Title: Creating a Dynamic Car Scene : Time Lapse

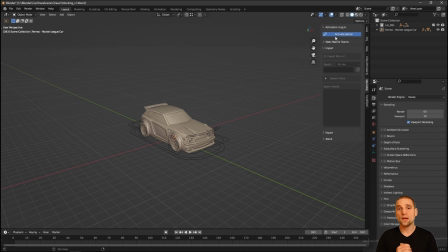Hi everyone, welcome to this car chase tutorial. My name is Alex and this is a time-lapse of my process to get to this final animation.
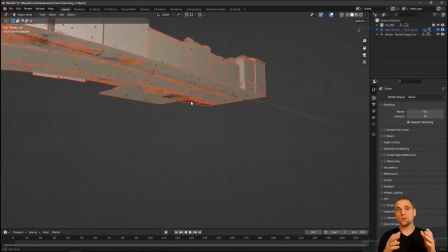I'll do my best to describe what I'm doing and thinking at each step.
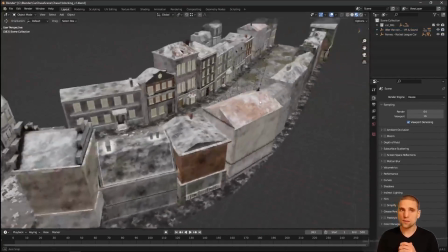Here I just brought in a set from Sketchfab and I played with a couple options.
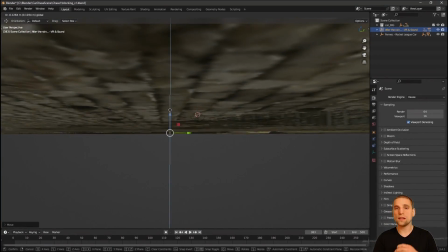I landed on this set and so really what I'm doing now is looking at the relationship of the set to my car, making sure that scale is good.
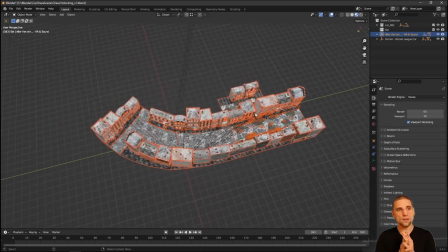The first thing I do once I pick an environment is just have a look around, see what's interesting about that environment.
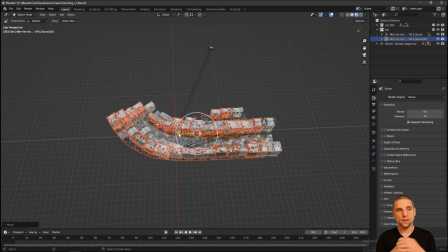And in this case, I liked it, but it wasn't long enough.
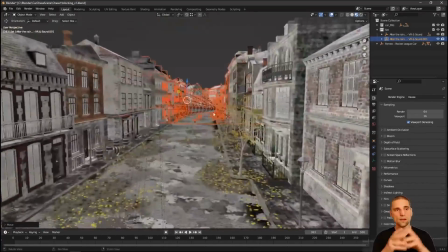So all I did is duplicated it and gave myself a longer runway to work with.
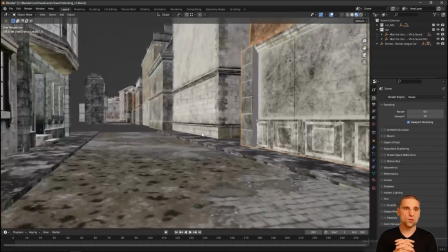Here, I'm just, again, looking at different angles, seeing what's cool. and quite quickly I settled on,
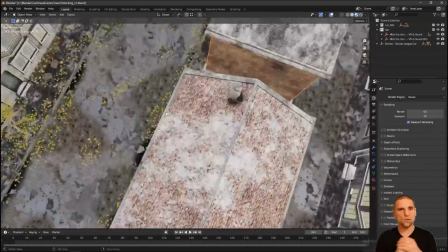you can see my mouse, what I was doing, just kind of thinking about the car animation, what it could do.
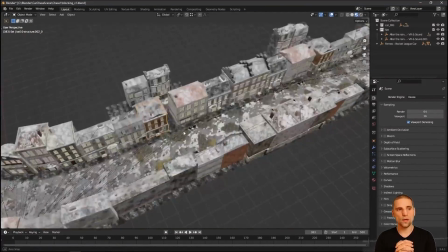But I settled on that little alleyway there because I thought it would be cool for the car to fit through there.
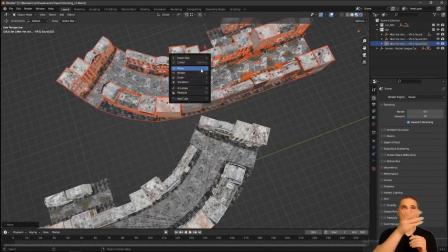Here I'm duplicating a third piece, realizing that maybe the car could come through the alley, go down that straightaway,
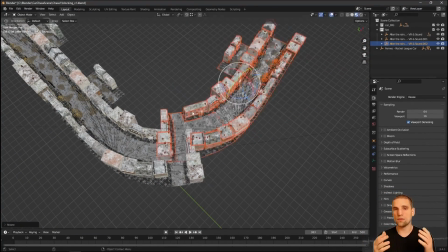and then once we're at that straight away I don't have enough set so this is what I'm doing here just lining
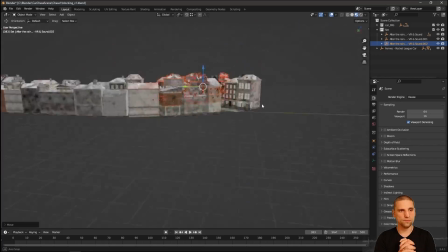it up nice and rough not being precious about it if I was
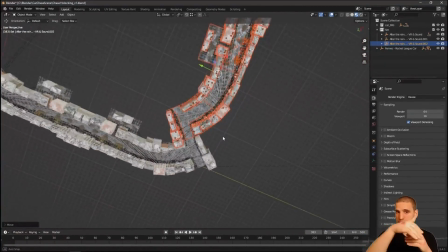to spend more time at that seam I would I'd
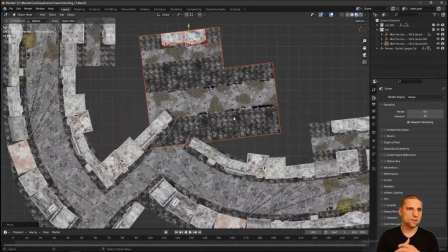care more about lining it up but but I'm not so don't worry about that too much.
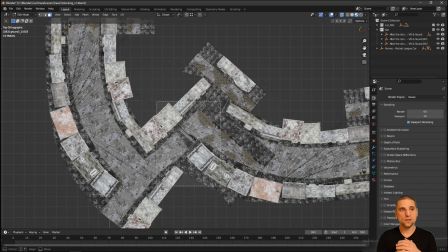Here, I just duplicate parts of the set, move them as I need to, and delete the geo that I don't need that's overlapping.
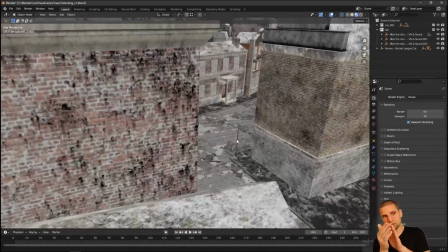And all I'm doing here is just when the camera sees down this way, I just want some buildings there so I don't see empty screen space.
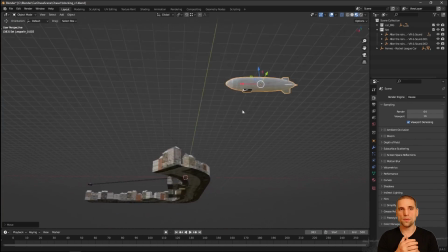This car rig, by the way, there was a blimp in the scene, and I thought I could use it for some framing elements, but I ended up not.
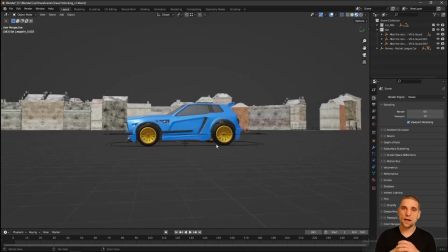But that car rig, if you're interested in how to put a simple car rig together, just like this one.
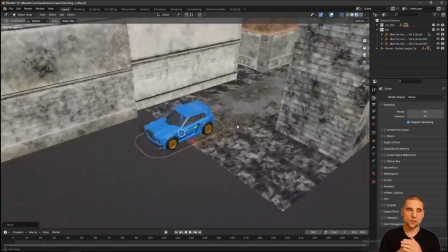I have a tutorial on that. So go check that out. And it's the exact same rig that you see here.
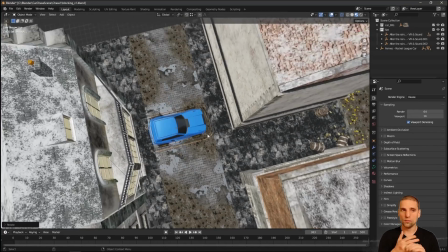It's simple to set up and powerful. So that's what I'm using here.
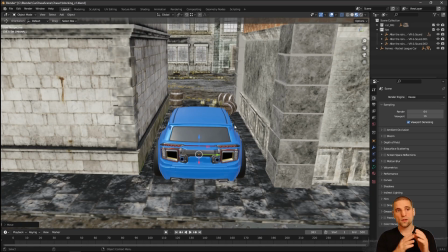And so with the scaling of the set, the car just fits in that alleyway. And I thought that'd be cool.
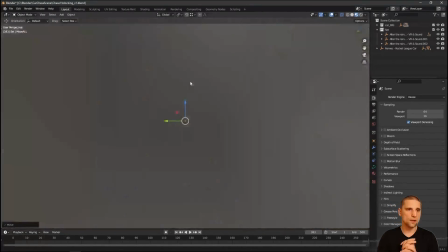And it reminded me of two things at this point.
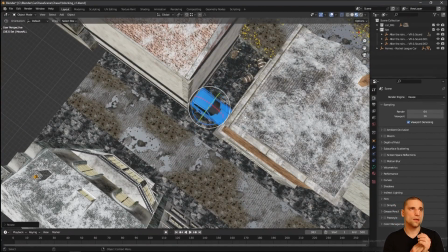The Italian Job movie and Ken Block, his drifting video.
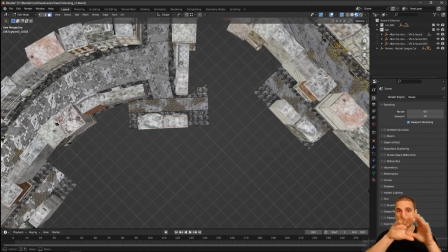So those are the two inspirations of this tight set with this car.
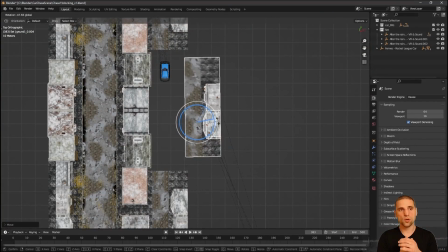All I'm doing now is filling in parts of that element, parts of, pardon me, parts of that set that are empty,
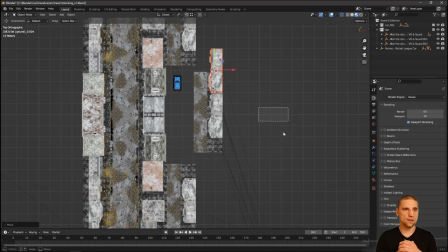just duplicating geo as I need, not being precious about anything.
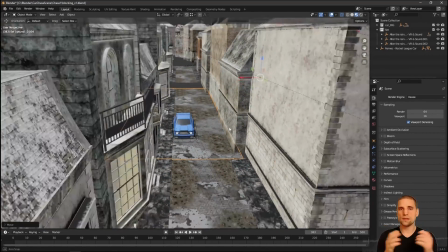When the camera's moving and action's moving, you're not really going to see any imperfections if things aren't lined up,
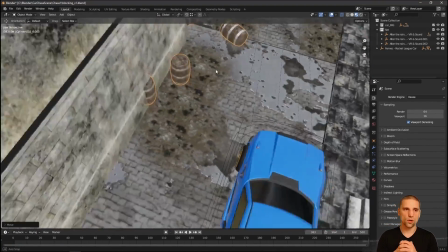if maybe I stretch some of the geo just to make things work. so yeah
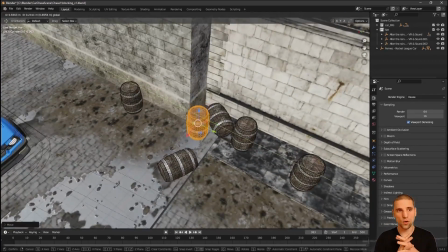I'm just worried about what we see in the camera ultimately here I'm just duplicating some sets some of those
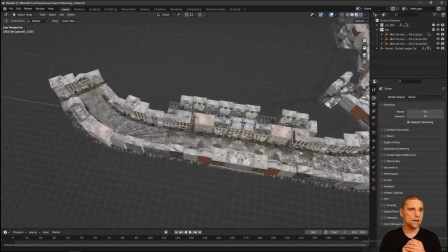crates and just doing a bit of set dressing when I saw those I thought I could use them to crash or to
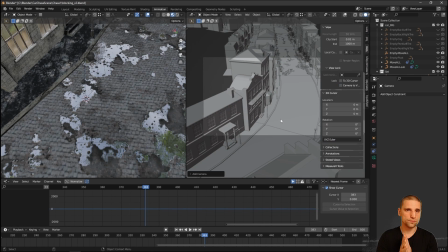interact with and so I ended up doing that and I thought that worked well here I made my camera and with the camera what I like to do is here you
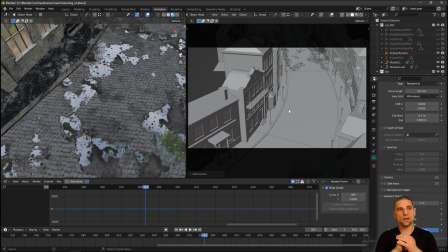can see my animation workspace. On the left side of the screen is my work window.
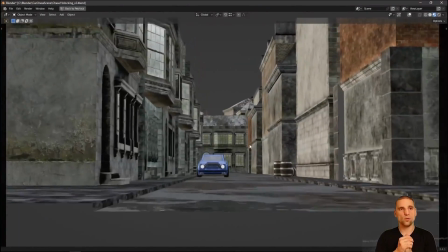On the right side is where I view the camera. In the camera viewport, I like to see nothing except the geometry, except what I'm filming.
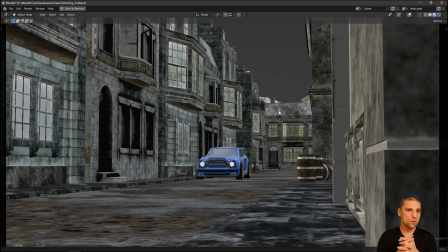And here, what I'm doing now is just finding framing elements.
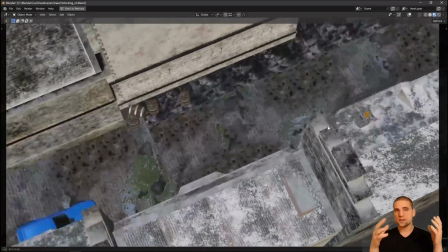So the first thing, once you bring the set in, is staging, the relationship of things to one another.
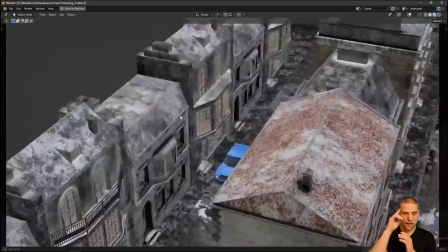Once I had that, I was happy with it, and I had a bit of an idea of what the car could do.
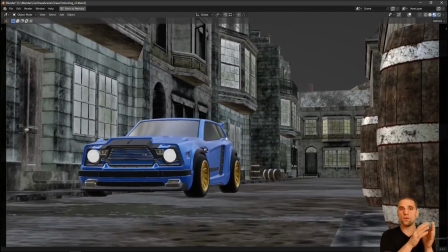Now I move on to framing.